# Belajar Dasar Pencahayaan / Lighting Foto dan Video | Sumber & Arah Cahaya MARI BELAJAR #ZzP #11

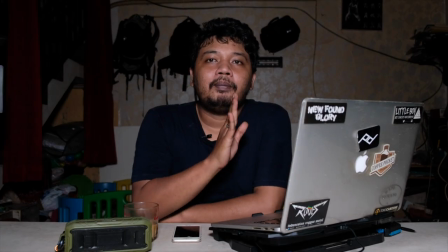[3:08]
Nah ini benar-benar cahayanya itu langsung dari depan saya Jadi disini front light Ini
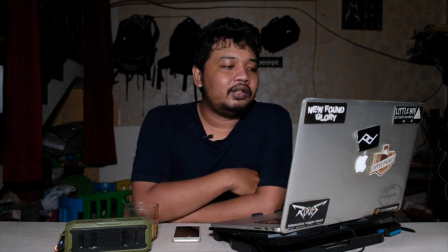[3:15]
arah cahaya langsung dari depan saya Nah selanjutnya pembahasannya adalah Side light Nah
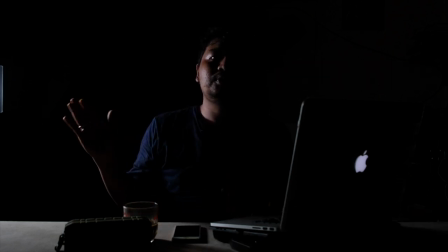[3:21]
disini teman-teman bisa lihat side light arah lampu itu cuma dari kanan saya Atau side light Dimana terlihat sisi kanan saya itu terlihat ada cahayanya sedangkan
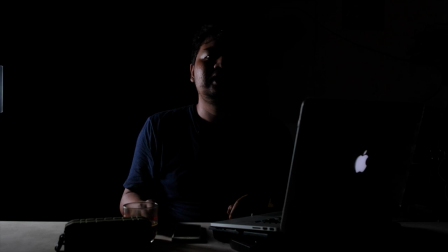[3:35]
sisi kiri saya terdapat bayangan Ini efek yang terjadi kalau misalnya kita pakai side light Yang berikutnya adalah back light Back light itu lampu yang langsung ngarahin langsung ke objek tapi di belakang objek posisinya disini
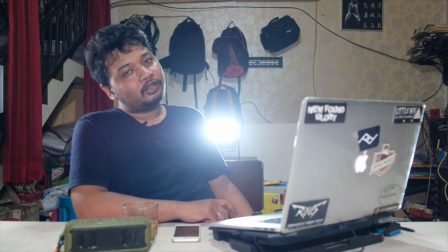[3:54]
bisa teman-teman lihat di belakang saya ada lampu yang langsung ke arah saya di backlight ini bisa jadi pembahasan selanjutnya bakal ngebahas kayak misalnya ada bisa jadi rim light bisa jadi hair light cuman kita disini ngebahas tentang arah cahaya dulu coba kita matiin semuanya kecuali backlightnya
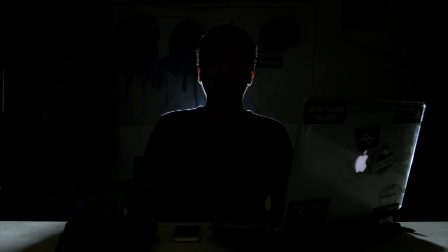[4:16]
teman-teman bisa dilihat semua lampu disini udah mati cuman tersisa backlight aja Teman-teman bisa lihat efek yang terjadi dari backlight itu ada garis-garis disini Garis-garis di badan saya Itu pengaruh atau efek dari backlight itu sendiri Sekarang coba kita nyalain semuanya
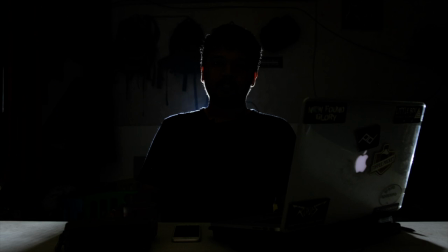[4:37]
Biar kerasa bedanya
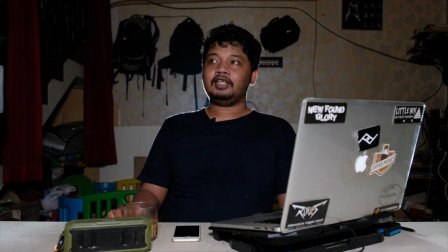[4:41]
Dan kita coba matiin backlightnya Ini efek backlightnya udah gak ada Jadi teman-teman bisa dilihat pengaruh-pengaruh atau efek-efek yang terjadi Kalau misalnya arah lampu itu Di sini saya pakai tiga atau empat sumber lampu Di mana ada front light, side light, dan back light yang tadi kita bahas Ini back lightnya kita nyalain lagi Nah ini back light nah sebenarnya arah lighting itu cuman yang umumnya ada tiga dari front light yang tadi udah itu side light udah itu ada back light cuman ada yang ngomong oval light sebenarnya saya masih ngasih pemahaman itu sama aja front cuman front front ini kan depan depan samping makanya saya arah lighting hanya membagi ke tiga
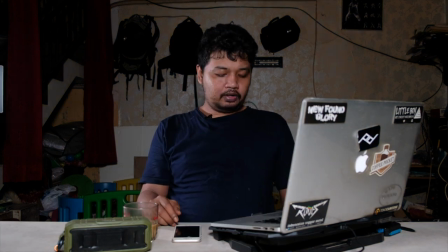[5:46]
Nah ini front light Ini side light Ini back light Nah cukup sekian video kali ini Semoga bermanfaat Dan bisa dimengerti sama teman-teman semua Cuman kalau misalnya ada masukan Atau ada tambahan Dan ada ngerasa enggak Kang ini Salah, kang ini kurang tepat Bisa aja teman-teman langsung Komen di kolom komentar Soalnya disini kita bakal Sama-sama belajar terus ya Ini saya menjelaskan apa yang ada pemahaman saya dan apa yang saya praktika Jadi teman-teman jangan ragu untuk komen Karena biar bisa ngembangin diri saya dan ngembangin channel ini Jangan lupa tonton terus video-video kita Dan support kita terus dengan cara subscribe dan nyalakan tombol loncengnya Sampai ketemu di video selanjutnya Dadah